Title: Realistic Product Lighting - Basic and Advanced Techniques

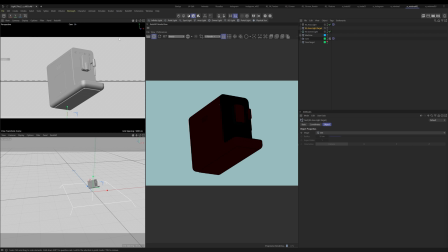248s
So when I look at this, I think it would be nice to complement what's happening here in the composition, right? We have very strong angles that are going in this direction. So let's complement that with the light, right?
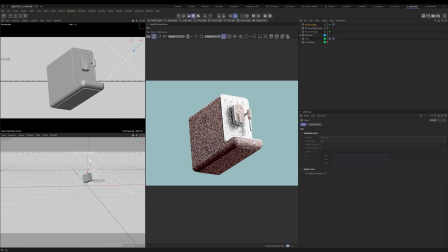259s
Let's think about why we're doing it and how we're doing it. What's the purpose behind it, right? So when light is up, it tends to be a bit more uplifting, whereas if it's down, it tends to be a bit more menacing, right?
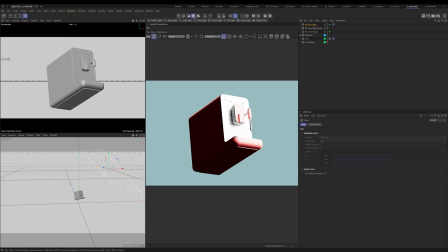274s
So this is supposed to be a positive thing. So let's try to enhance that through the light. All right, so I've got my area light, and another thing I like to do is I like to add textures to the area light.
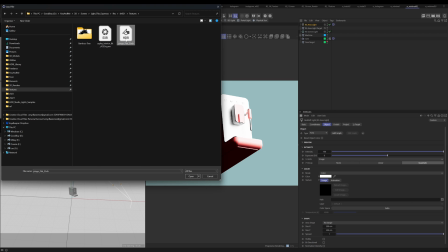287s
So I have this HDRI here, and basically it's just a softbox.
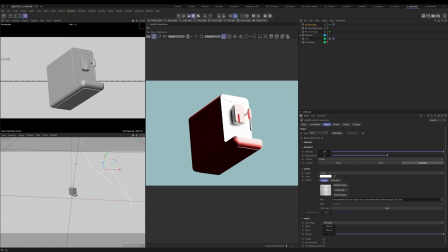291s
It's a free image from this place called Pingo, and I'll link it for you in the comments. But what this is going to do is this is basically just going to break up the light a little bit for us. You might not see it necessarily, but you'll feel it, especially in motion.
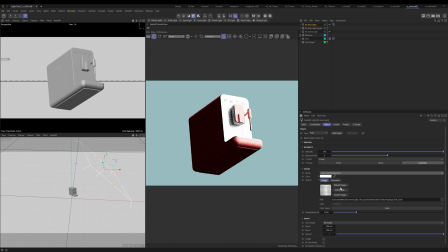306s
Let's go ahead and set this to color and temperature, because I know that I want to lower this temperature a bit, because if I lower the temperature, the warmer it's going to be. Now again, I don't want this to be a warm light, but I also don't want it to be like a very cold light.
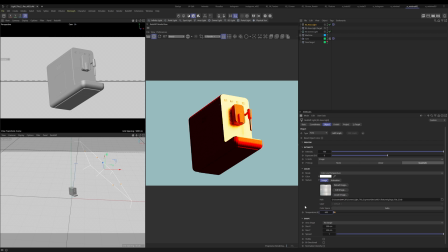321s
So let's just try something like that. Oops, not 600, 6,000. And the elephant in the room here is obviously way too bright. So let's just bring this intensity down to a reasonable number.
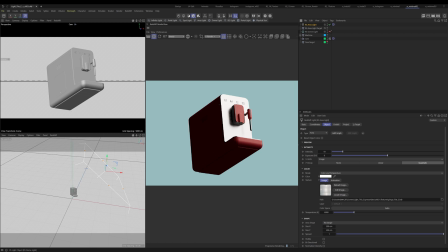338s
Okay, so a lot of times I like to turn off all lights with the exception of the one that I am working with.
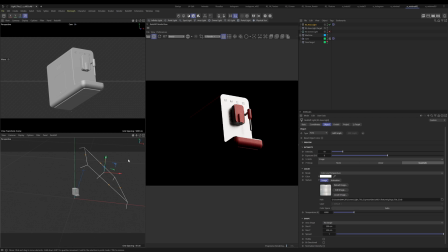345s
So this has a couple of challenges for us.
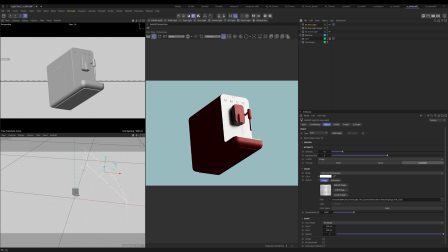348s
So if I actually turn this back on, we have a material, a metal material here that's extremely reflective, and then we have a material here that's quite dull. It's a dull plastic. So we have to be careful with that, because this is going to get really bright and this will not, as you can see.
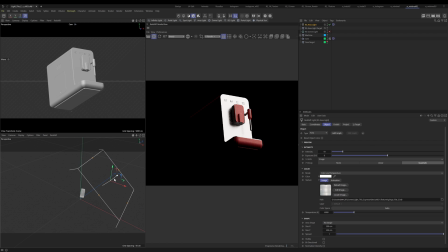364s
So for this, I think we're probably going to have to end up having a couple lights to take care of this problem. So for this one, what I want to do is I'd like to just kind of focus on the front area for this.
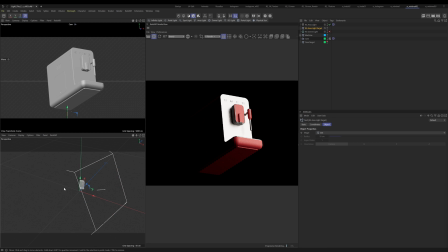377s
Okay, I'd like to focus a little bit on the front area, and we'll deal with the side area soon. Okay, so we're just going to kind of get this like this. This is still feeling quite bright to me, so I think that we should we should move it back a little bit.
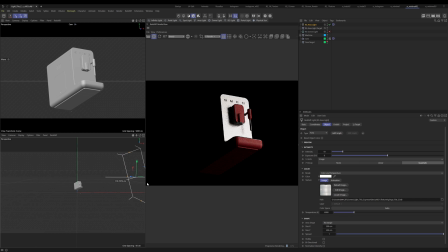395s
If you have your lights further back, they're not going to be quite so bright. Okay, it's kind of nice to have a little bit of underlighting too. So we're kind of like getting a little bit of a balance between something that is
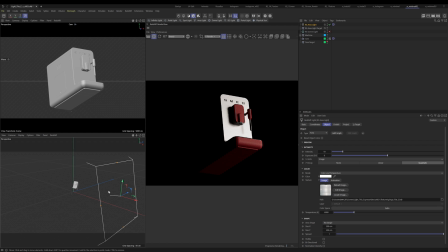412s
welcoming but also creating shape for us, because that's ultimately what we would like to do. Okay, so we're going to say that this is a good start. We can always go back and adjust later if we want to. So let's call this key light. Now, this is great. We have the front, a start to it.
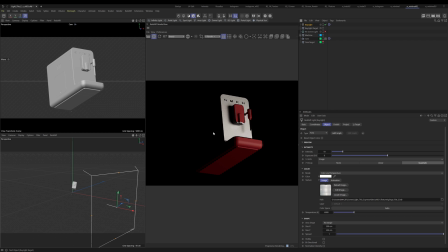430s
Let's go ahead and let's get this side lit. Okay, so what I'm going to do is I'm going to take my key light and I'm going to duplicate this. I'm going to call this key light top. All right.
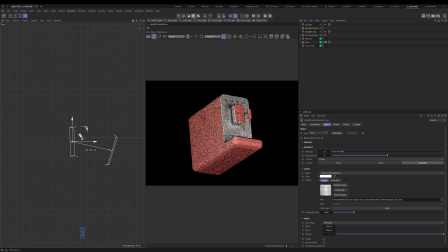440s
So let's go to our top view and let's just move this light over here, because what I'm trying to do, I'm going to turn off this original key light. I'm just trying to get this side to feel nice, basically, right?
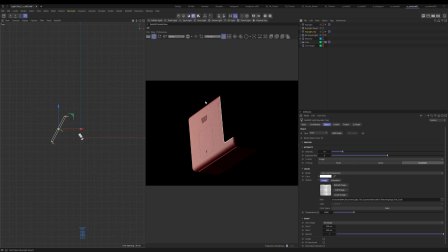453s
I'm trying to get it to, first of all, be able to see it, but also accentuate the contours that are happening on this machine. So let's go ahead and see if we can get this into a position that is maybe somewhat decent.
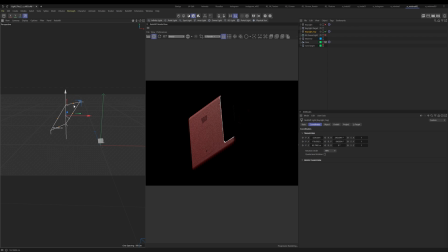All right, so that's starting to look pretty good. And then I think maybe we'll just crank up this intensity just a tad, and let's bring down the size a bit.
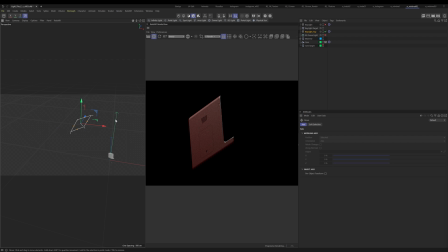488s
When you bring down the size, it's also going to bring down your intensity, which is the reason why I brought up my intensity. But it's going to create kind of sharper edges when you bring down this size.